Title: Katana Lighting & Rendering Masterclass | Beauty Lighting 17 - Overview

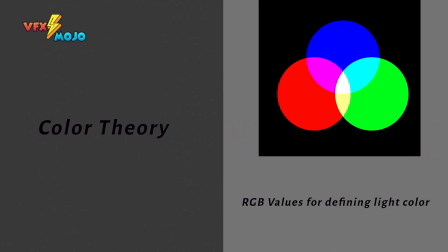257s
Another aspect of color theory is Kelvin. You might often hear the term color temperature of a light. In lighting there are two ways of defining your light color. One is to use RGB values.
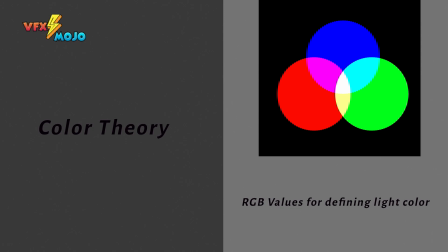271s
The RGB values can be derived from reference photography but I wouldn't necessarily be able to tell you what the default color value of the sun would be.
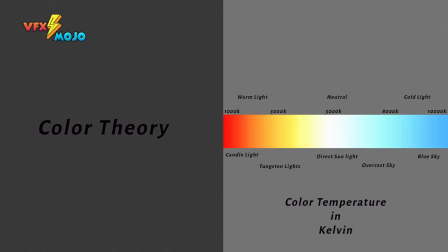280s
The other one is using Kelvin. Kelvin is something which is used on set or in real-world lights. So when we talk about a light or a light fixture, we often talk about the color temperature or Kelvin of the light fixture. Just to give you an example, the sun, depending on the time of day and various other factors like air quality,
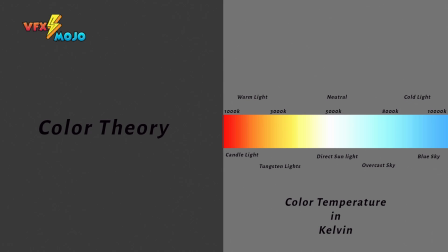300s
clouds and so on, can be anywhere between 4,900 to 6,500 Kelvin. A light fixture, like a tungsten light source, is usually about 2,800 Kelvin to 3200 Kelvin. Candle light is even warmer at about 1800 Kelvin.
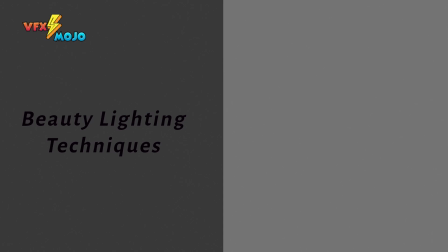321s
All of these aspects you want to look at when you beauty light your shots. This goes beyond technical lighting where the goal is to match the lighting on set as close as possible. Simply put, what can you do to enhance the image? Now in this course we are mainly looking at characters.
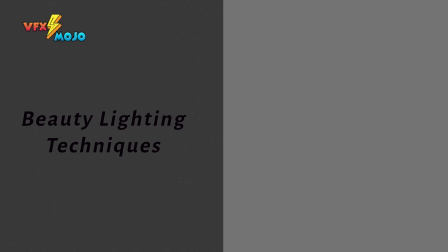338s
A few examples of what you can do to enhance your character.
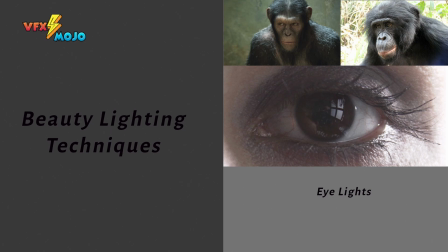342s
Eyelights Eyelights are often used on set to ping the eyes of the actors, to make them more readable. These can be small lights mounted on top of a camera. Eyes are important when capturing the emotions of your character.
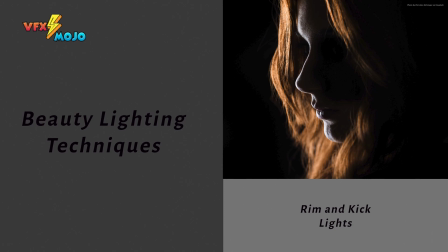355s
If you need to accentuate or separate your character from the background, you can use rim lights to help with the separation and make them stand out more. Kicklights can be used to accentuate cheekbones, edges or hair, which in turn accentuates facial expressions and emotions.
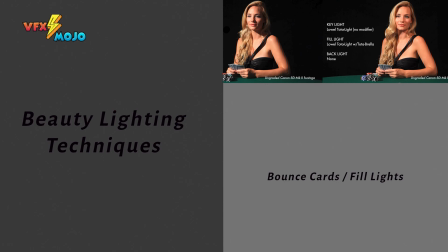373s
Bounce cards are used for filling in characters to just give them enough information on the shadow side to make them readable.
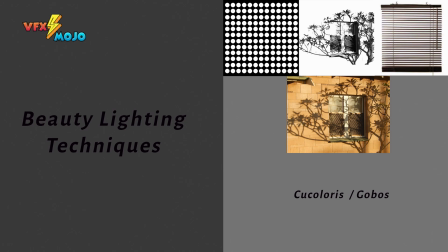380s
On the opposite side, gobos, shadow casters, cocoloris are tools to break up lights and create interesting patterns and modulate lights,
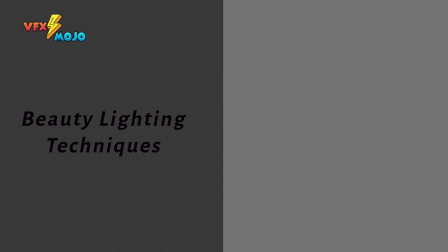389s
often making the lights feel more realistic. All of the mentioned techniques are used on set, but valid for you to use in 3D as well. In fact, using similar techniques means you stay close to what the viewer is used to seeing and in return the viewer will be more willing to accept the CG as part of reality.
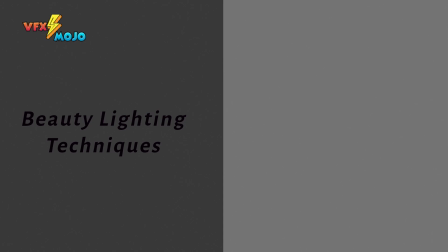409s
Okay, now let's take a look at beauty lighting for HDB30 and HDB10.